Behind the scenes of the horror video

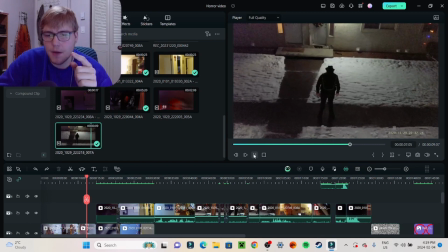And I chose for this one because it felt like the monster, to me, was actually breathing
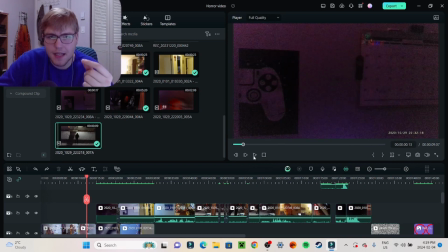more than just looking around and actually having like, it felt like it kind of had a place a little bit.
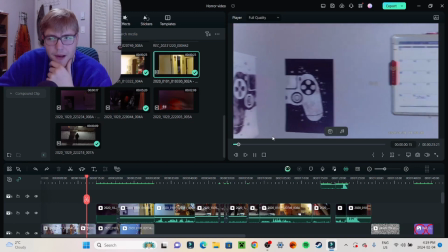So this one was also very interesting. This one was transitioning me walking through the house.
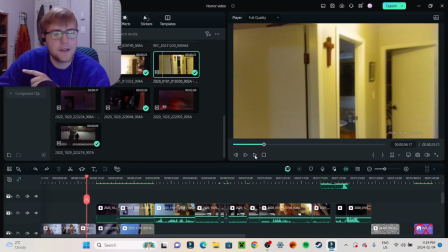So yet again, mom is on this camera walking through the house and trying to get the shot.
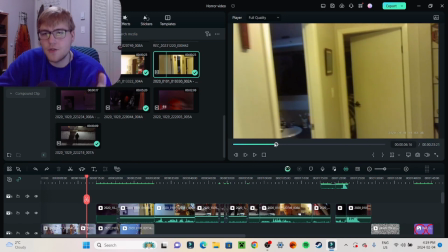But it's so hard to see me. My mom and me really tried to actually get the clip of what we wanted.
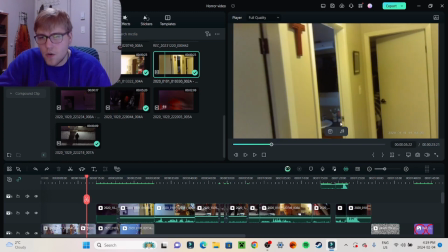So we had like this flashlight in the corner over here. I'm trying to use my finger. You can't see my finger. But we tried to use this little flashlight over here that would shine upwards in order to see my face right here. It's so hard to see my face. But I'm there. I think that's one of the reasons why I also put it in the thumbnail as well.
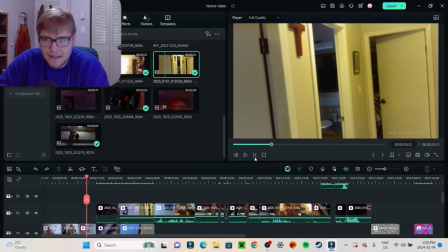Because then people can actually look for it if they see it. But I think on smaller devices, it's harder to see.
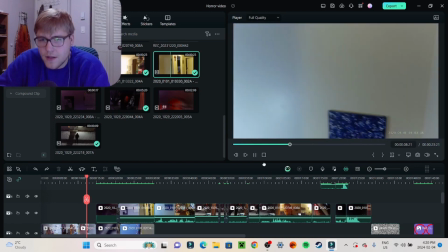So, okay. Yeah, and then it passes, and then she goes down the stairs. And she goes all the way down
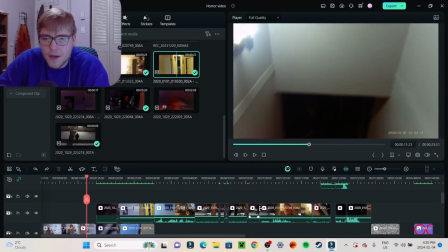here. And then in this main video here, I actually edit this part
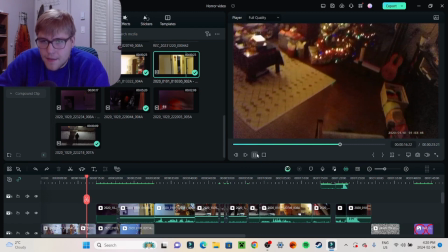to going down the stairs. Because I'm technically the one who's holding the camera.
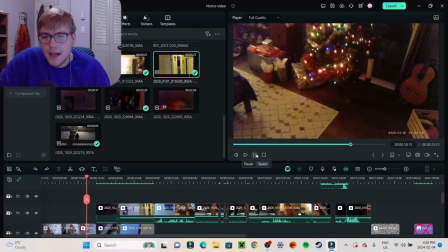So I had to make sure that the transition was good enough. Because when she did it, this backlight right here is off.
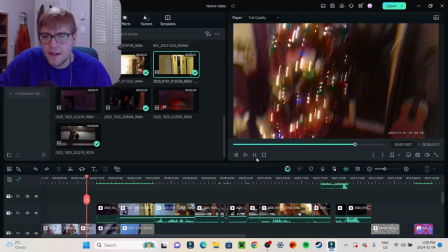So I was like, okay, so how do I want to do this? Because then she's going to place it down there.
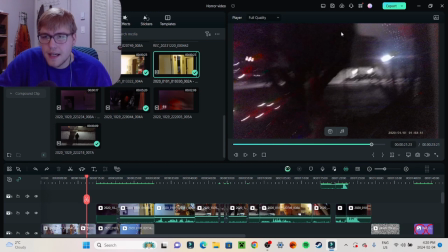And the thing is that the people could also see the glare of her setting it down.
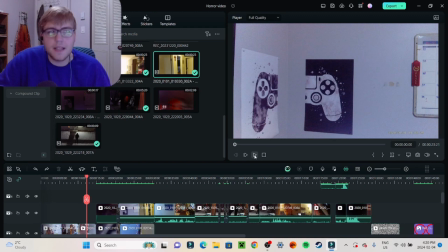So I was like, okay. So I have to balance it out so people don't see the behind the scenes of her, because then that just ruins the effect in general.
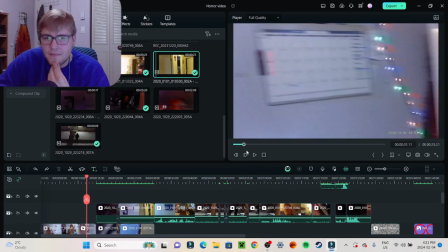So that's that clip. And then the main clip over here
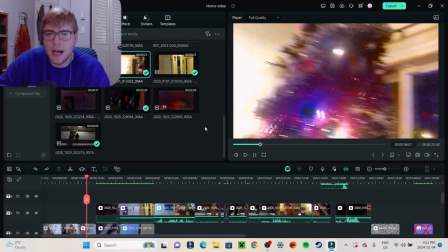is where she lifts up the camera yet again.
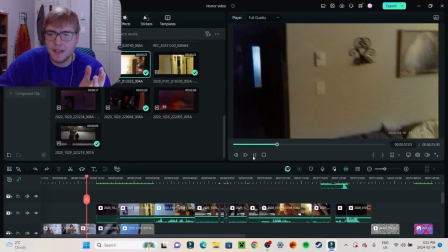So she does most of the camera work, like literally 99% of it. And then we go into this light.
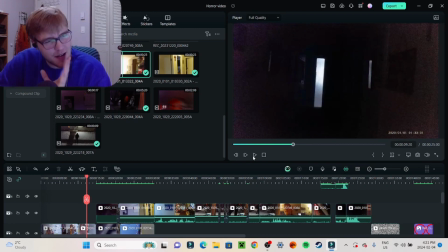Okay, so this is kind of funny, but I felt bad a little bit because I actually scared the crap out of Mom because of like the way I was dressed and my actual knife in my hand.
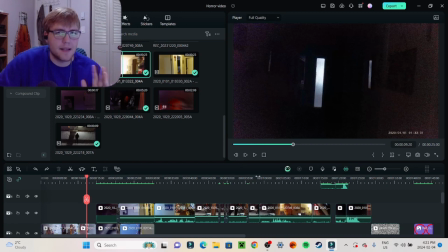Nothing, there was no like actual bad things that were happening, you know, like it was a real knife, but I made sure to be very careful. Cause you know, I don't want anything bad to happen. That's not the object of it. You know, so it says she walks down here.
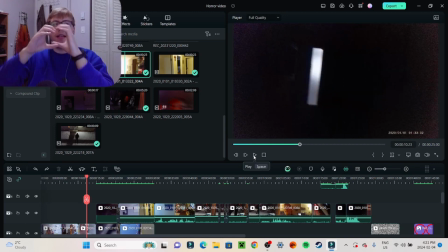What I wanted her to do is like hold the camera to where they sees me, because like the camera is kind of like my face. It's like a reflection of my face. So I'm walking down the thing, and then I wanted her to like step back onto the wall in order to be like,
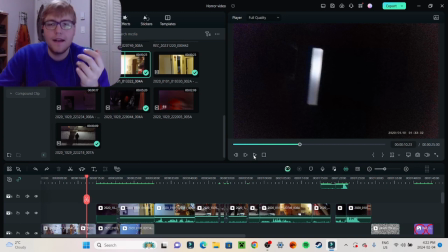oh my gosh, there's a figure here and it's coming down on me. And then I'm the one who's running away and then dropping the camera.
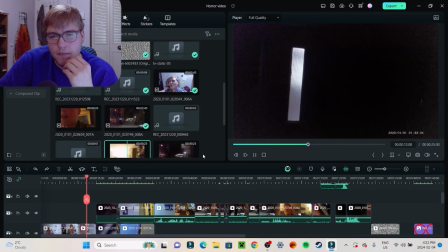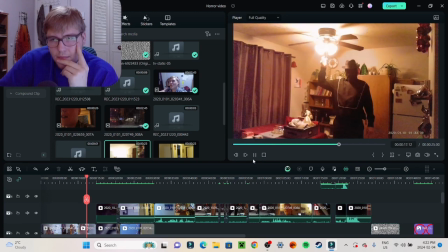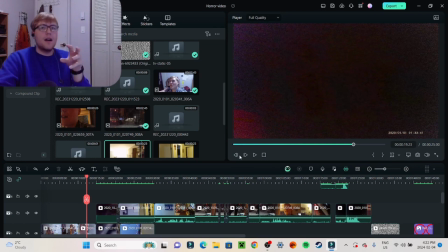So that was an actual scream that I did. I was debating on so many different types of things. Like, did I want it to be silent? Did I actually want to scream? Did I want it to actually come from the camera? Did I want to put my did I actually want to put my scream or my roar
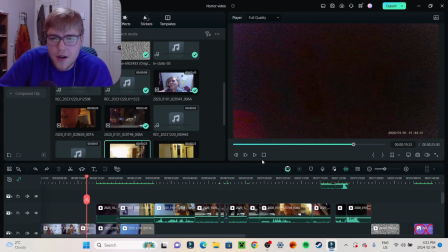like overlaid to make it sound more, you know, thick, you know? But I went for the raw because it's an analog. It would be kind of, I think it's categorized as analog horror. So, and then it goes down and then she runs away.
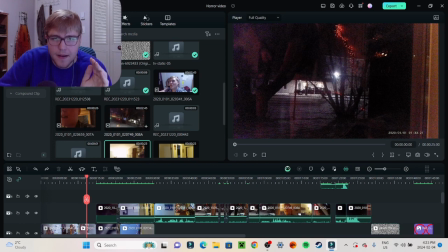And then that's it. That's the whole clip right there. And then I think that's the main part of it done.
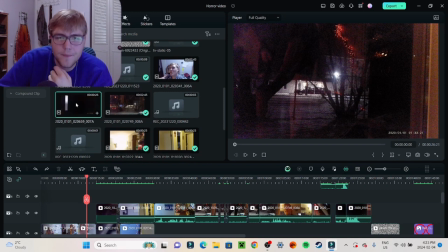The main part of it. Oh yeah, and then this is the part here. Here we go. And this is the other.
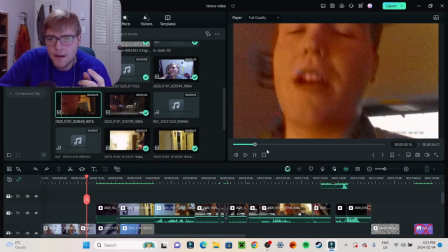Well, sorry for leaving you there.
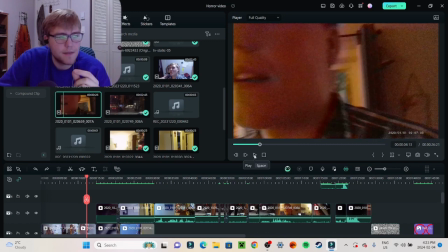So this is my take, my videography of like going there and then running away.
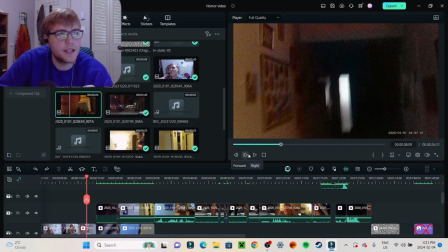Because what I needed to do is I needed to get the video footage to match up with my voice. So even if Mom's holding it, my voice is still coming through. And also to be like, oh, he's actually holding it because I'm turning it around.
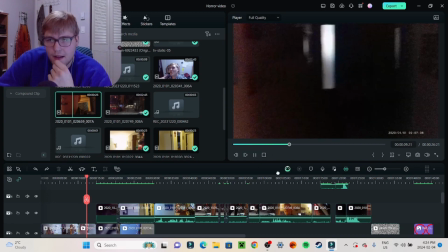So.
What's going on over here?
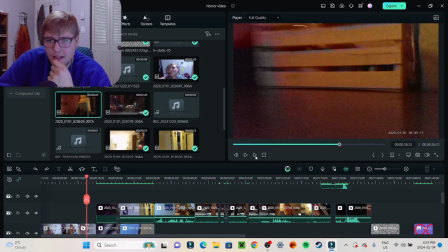Oh my gosh! Ah!
So it was just darkness, but then I put it underneath.
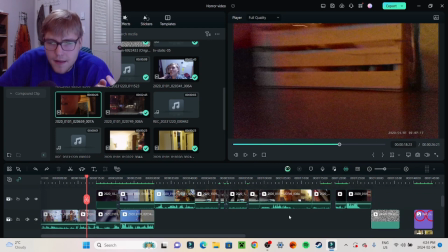Where did I put it? I put it somewhere, I think, like underneath or over something.
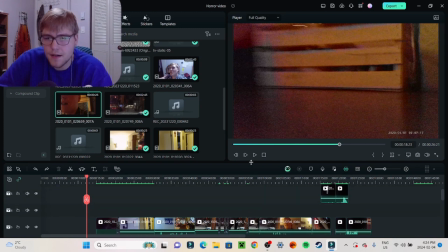We'll check out the actual footage in a second here. But then I rolled it.
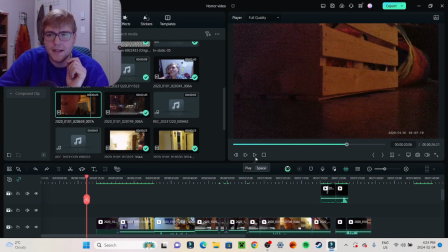That I showed it to some of my friends, and one of my friends said he loved the camera sliding, and I was like, yes! That was the thing that I tried to come up with on the, most of the stuff I came up with on the spot. I had it formulating in my brain, but it didn't actually fully come out until I kind of figured out what I was going to do and that kind of stuff in the moment.
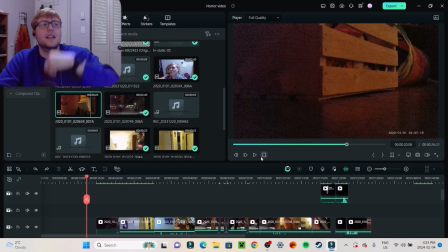But this was an idea that I completely had. Like, I was thinking about just like throwing it onto like pillows and stuff like that, but then obviously you would just see the pillows. So I tried to, you know, get the both sides where I don't break the camera, but then I also get a really good shot of what I want.
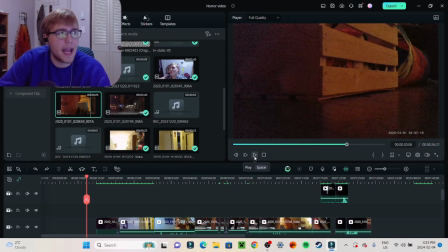And then since the camera is out of my hands, then it also could be for the viewers. So then it was like, no, don't hurt me, no. Or I think that was it.
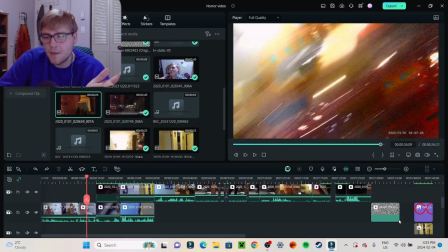And then oh, yeah, that was it. And then I put please don't hurt me, no, as in like a video part, I think down here.
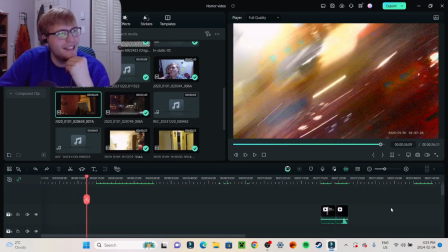So yeah. Yeah.
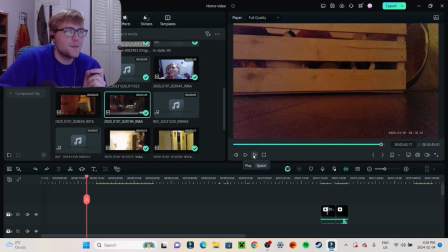Oh yeah, and Mom had to like stay on the stairs of the house because I didn't want her to be part of the shot, because that just ruins the whole thing. So after I was done, she was like, okay, I was like, you can totally go sit down or whatever.
So this specific clip as well, Welcome back to.
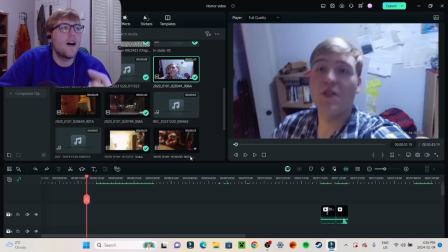I wanted this clip to be like raw, as in like it just looks just so bad. Like my videoing, my character in my videoing, it's just gone. You know, I'm just like this random guy who is just making up a random clip.
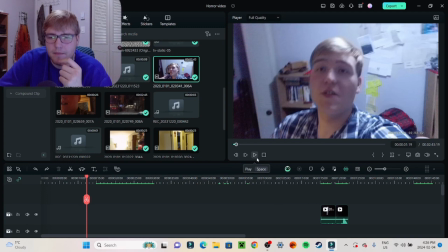That's like the whole point of this character.
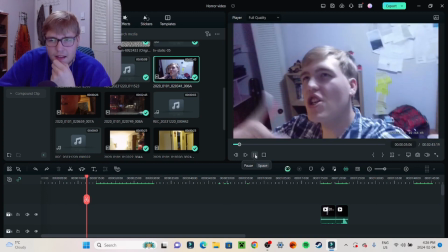I kind of James, and today we're going to be just going. see, I kind of do a key change here where it's like,
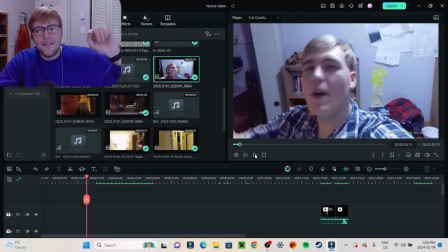hi, welcome back to a new video. like how I usually do in a video. And then all of a sudden I was like, okay, I need to stop because this is not what I want. And then I just dropped.
And I was like, well, sort of, through my life.
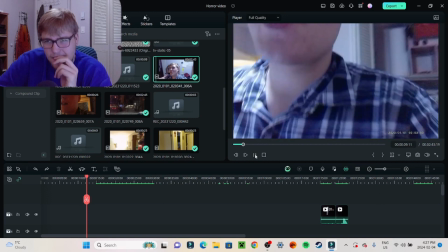So, the first thing I want to show you is the outside, because it's beautiful.
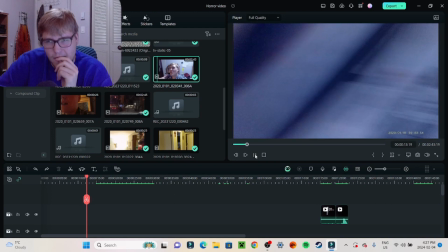It's absolutely beautiful. and there's like nothing out there.
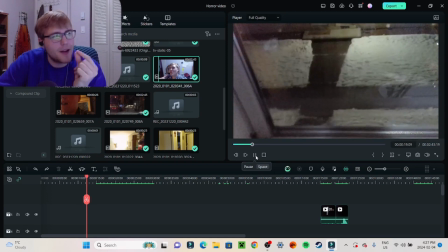You know, but it's about those motion blurs, you know.
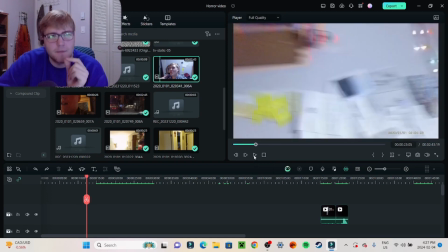I think that was the best motion blur I ever got, was this. And I love that window frame being there, because that was perfect.
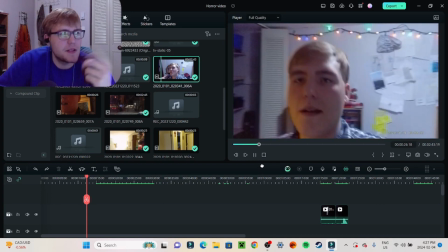Yeah, I do this a few times because I just want to make sure I get it right.
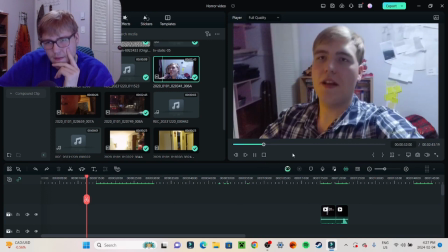My name is James, and today, well, I kind of wanted to make a video on, like, my life and, like, that kind of stuff.
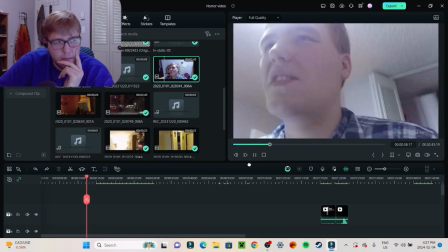So, I mean, I don't really know what to do, but, I mean...
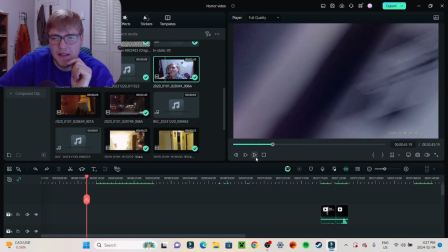Yeah, I did redo that because I was like, that doesn't sound normal. So sorry, this retake that I do is what I was talking about before.
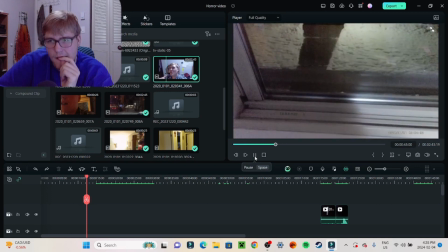What is that?
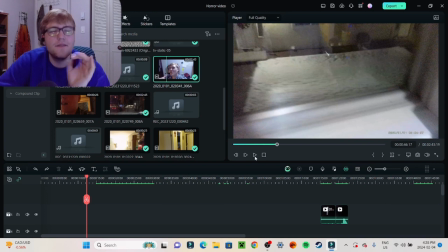Yeah, that's the fun thing too, because I think that's part of acting as well, is you got to envision or even just act that something is there when it's not.
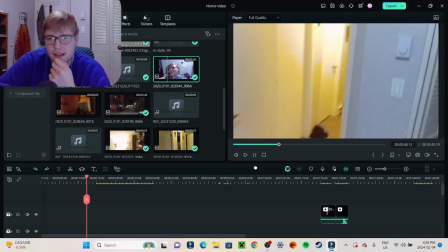Well, I mean, anyways.
Yeah, there we go.
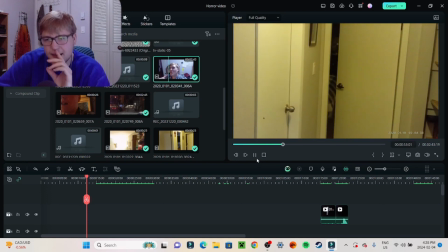And then that's the clip of turning and cutting into something, like cutting to that part.